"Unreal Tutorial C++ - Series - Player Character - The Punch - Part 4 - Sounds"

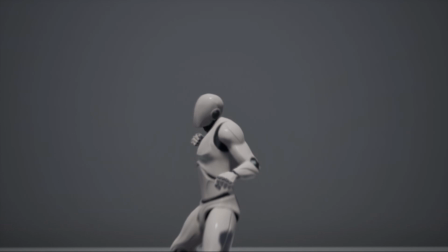Hey guys this is Wojtek from Jolly Monster Studio and today we're going to continue with another video in our series of tutorials talking about sounds.
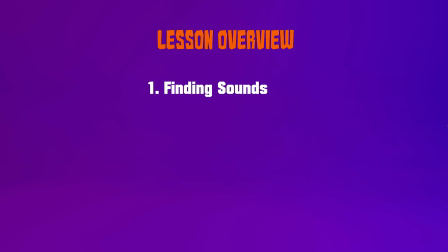Now this is going to be an introductory lesson where we're going to talk about well how do we actually obtain these sounds? What are some of the resources out on the internet that allow us to get this type of content for our indie games? The reason we're going to be looking at specifically is called free sound. We're also going to look at once we have those sounds, well, what do we do with them?
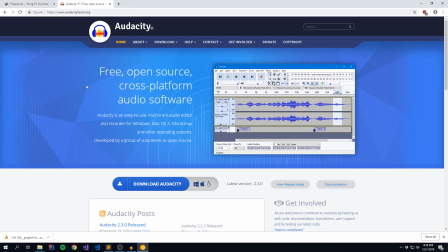So we're going to look at editing them using a tool called Audacity, which is a free open source audio editor, works really well,
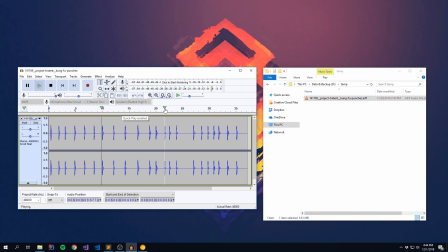and we're going to use it to rip out chunks of our audio and turn them into single WAV files representing our punches.
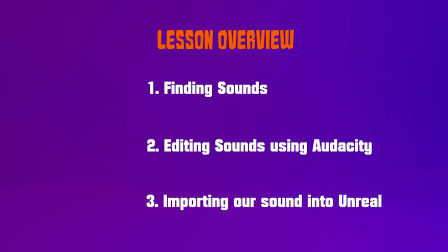And then lastly, we're going to take a look at importing those sounds into Unreal.
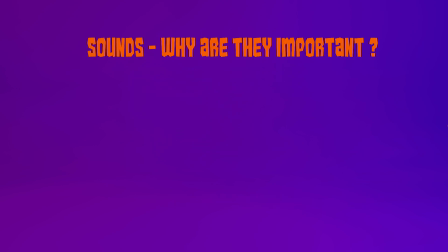Now, before we get too far, let's talk a little bit about why are sounds important.
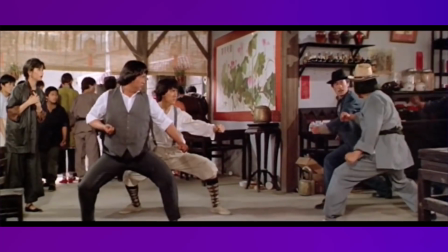So let's take a look at this clip from Project A, where Sammo Hung and Jackie Chan beat the crap out of a bunch of ruffians.
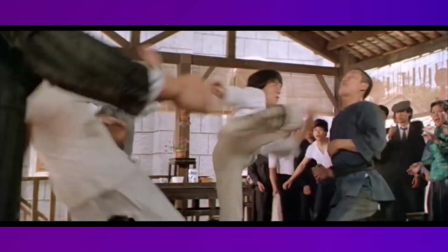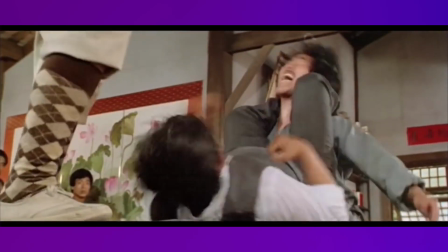Now you'll notice very quickly that even though there's a pile of action happening on screen, without any sound, music,
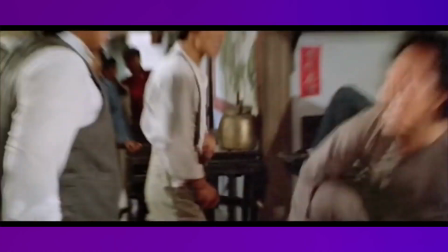any sort of audible cues to the viewer, we have a feel for what's happening in the scene,
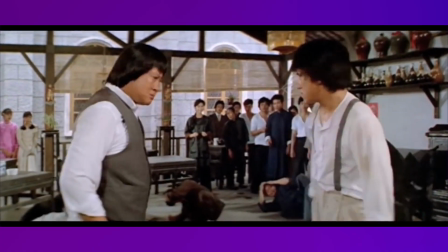but we don't really emotionally kind of attach ourselves to it. So let's rewind a little bit, and now play it back with sound.
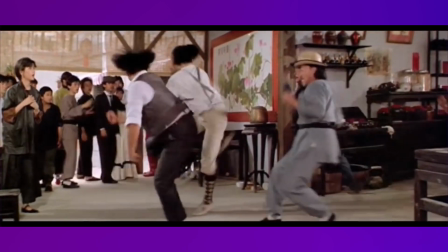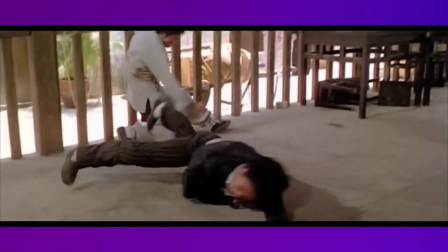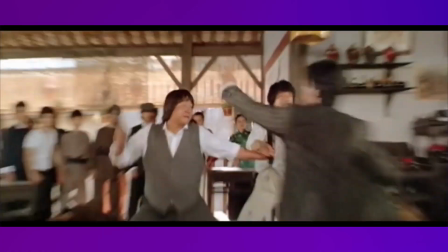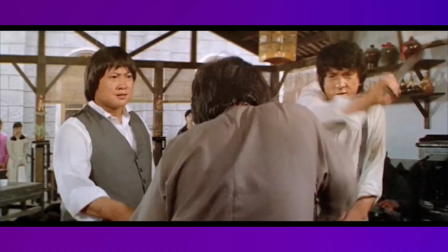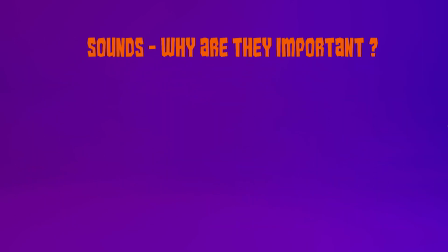So you can see that with just the inclusion of a couple of different sounds, we get a completely different perspective on our action.
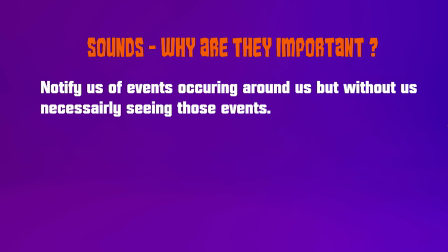We get notifications as to what is happening in the scene, even though we may be missing some of the action on the screen.
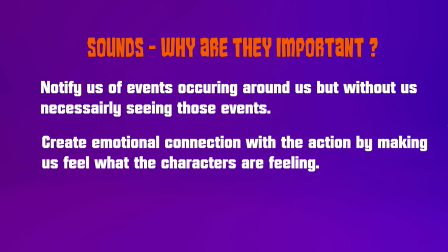We get these sort of audible cues that we normally just dismiss. we also create an emotional connection with our characters and our action we know that when the bad guys are being hit or the good guys are being hit that they're experiencing pain that
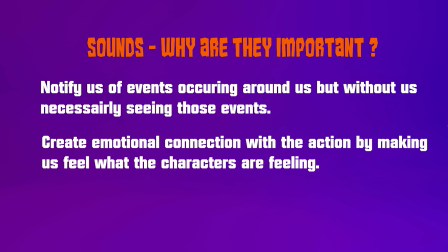they're obviously not happy about it that the action has a physical impact on them as characters
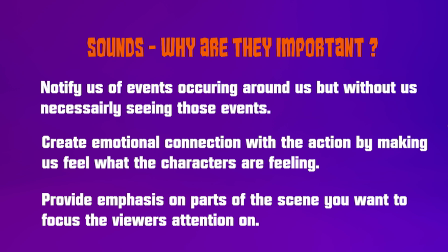and then the other thing other thing we get is emphasis on different parts of the scene so towards the end of that clip where Jackie Chan and Sammo Hung smack the guy's head,
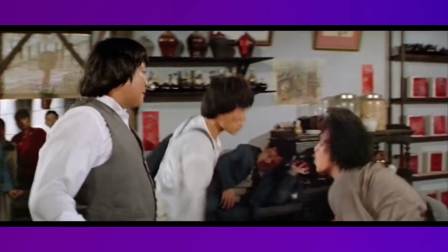you notice that the little clanks that the wooden pieces make force you to focus on the guy's head.
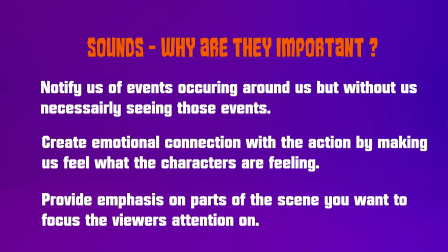So sounds are integral part of our video games and we as game designers should consider what it does to the player's experience. And these are things we're going to be covering as we continue our tutorials, but let's start off with actually getting some sounds into our game.
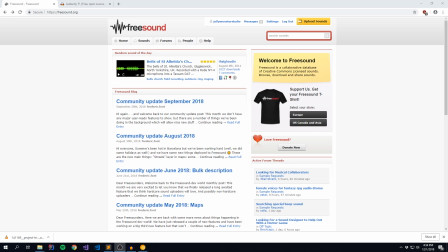So now to actually get some of these sounds into our game, let's first talk about where do we get these sounds from. Now there's a whole pile of different resources out there on the internet for us indie game devs.